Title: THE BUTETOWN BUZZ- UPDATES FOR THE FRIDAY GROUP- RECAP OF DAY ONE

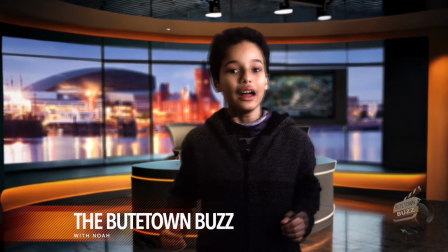[0:07] Hi, how are you? My name is Noah and today you're listening to the first episode of our new broadcast.
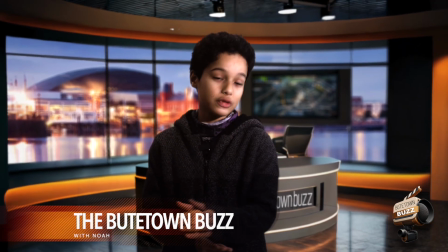[0:13] We're calling it the Butte Town Buzz. So this is it right now. Sit back, listen and enjoy.
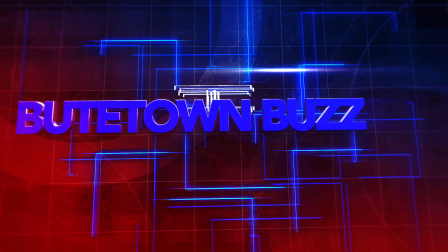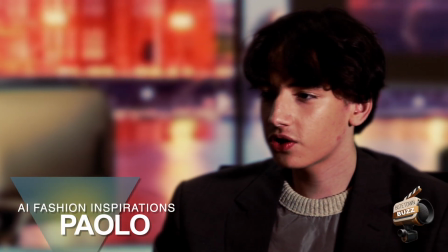[0:27] I think AI would be a really cool way to generate ideas into a fashion world.
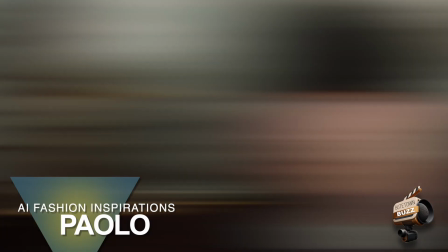[0:32] I'm hoping to go to a fashion school when I'm older and learn more about fashion and start my own brand.
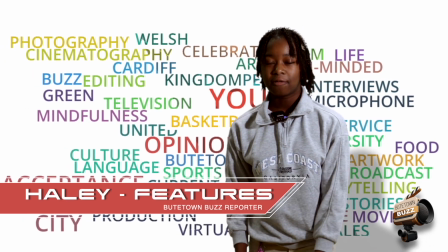[0:41] Hello, welcome. My name is Haley and this is the first episode of Beats Homebirds. Sit back and relax because the story is just starting.
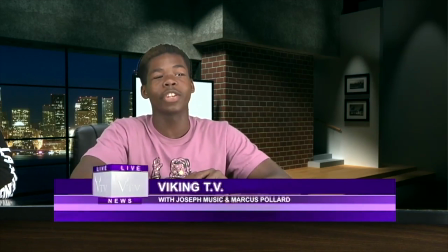[0:56]
You know, it's pretty amazing. We pulled that off in just a few minutes last week. Here's how this works and why our green screen looks so good. This is a high school broadcast from somewhere in America. They're called Viking TV. I don't know where they are.
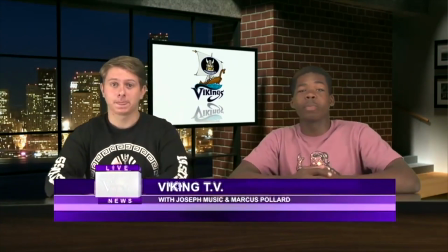[1:08]
But this is more typical. He's on a green screen, obviously, but it doesn't work.
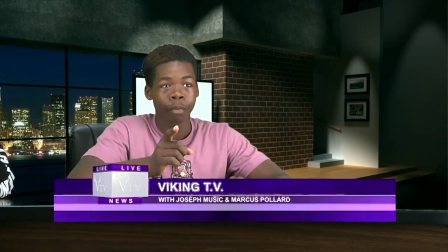[1:13]
You can see around his hair there's some like a light line around his hair. He's he's faded. He doesn't look like he belongs in that room. And I think this is where we take green screen to the next level.
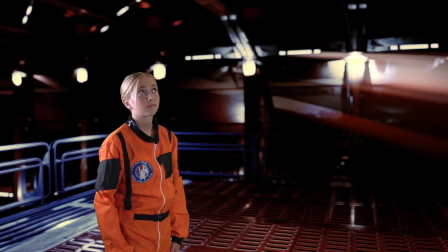[1:24]
I think the trick with my students back in California what we're doing right now is that we figured out a way to make green screen look a lot more professional and more real.
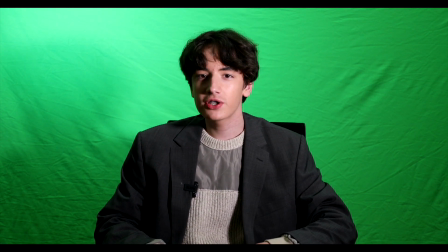[1:32]
And it's pretty amazing. We started off with what this wrinkled green screen.
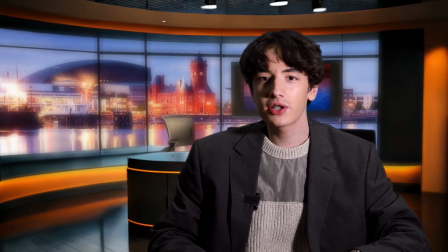[1:36]
In editing we We keyed out our anchor and put in a backdrop. We made the backdrop blurred like it actually had some depth to it, which helped sell the shot.
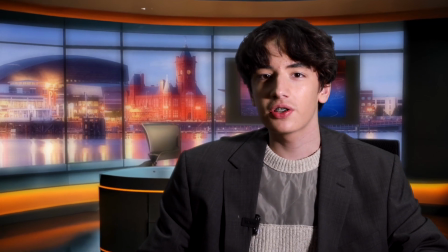[1:50]
And then we started to build from there. Then we went in, and this is what my students did, and I did this over the last year, we thought, well, let's give it some motion. So we did kind of basic motion. We're going to zoom in on the talent, which was cool, but we wanted something more dynamic.
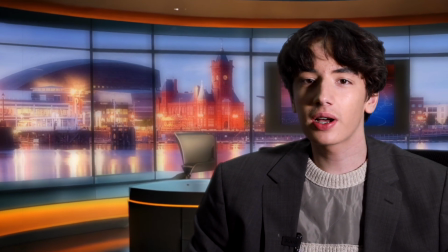[2:03]
We wanted to make it look like the camera's moving. And so if you can see here, the camera is going to pan left to right.
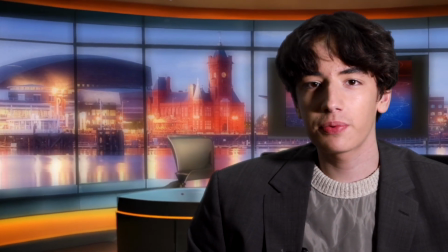[2:10]
That's pretty cool. And now we're going to add the two together. Let's pan left to right and let's zoom in.
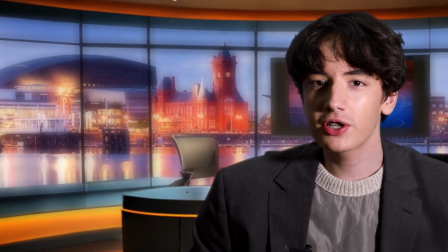[2:16]
And now we're really starting to sell the shot. This is looking much better than what we looked at with that other school.
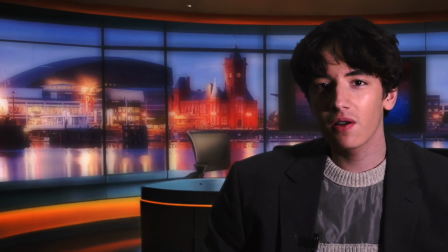[2:24]
There's other things we can do as well. We can color correct.
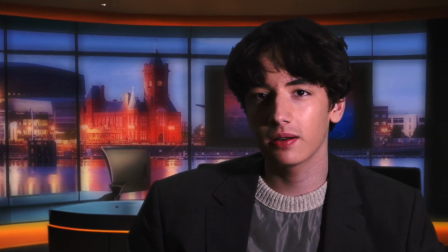[2:27]
So we added contrast, made our anchor look like he's probably in like professionally lit with some dark on his left. We darkened the back of the set. We kind of enriched the colors and then we'd build on it there.
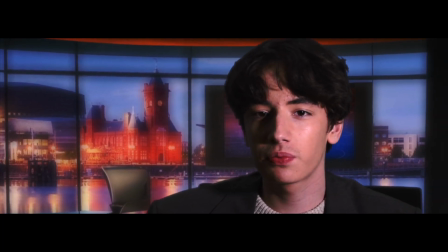[2:42]
And then in the final shot, we added a little letterbox effect. Makes it look like it's more on a movie theater.
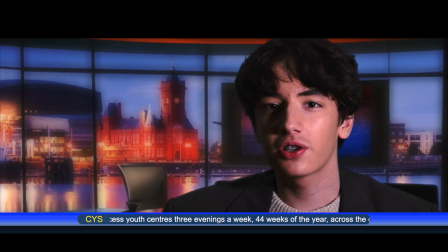[2:48]
Added what we call a ticker and we have totally sold this shot.
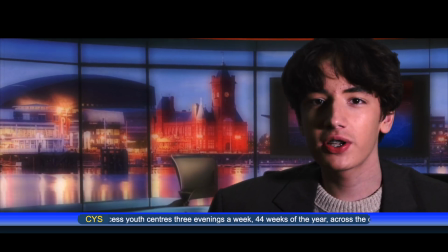[2:53]
This looks so much better than this.
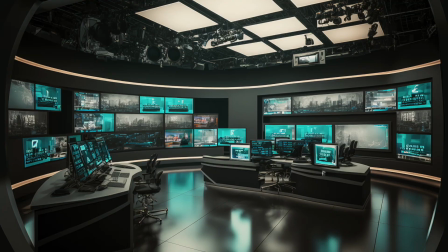[2:58]
So pretty cool we could do a green screen. don't need a big expensive studio anymore we can do
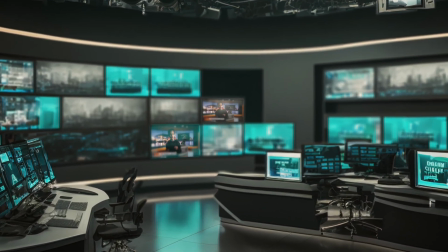[3:03]
it with ai which is also really cool to use ai to build a set anyway uh thanks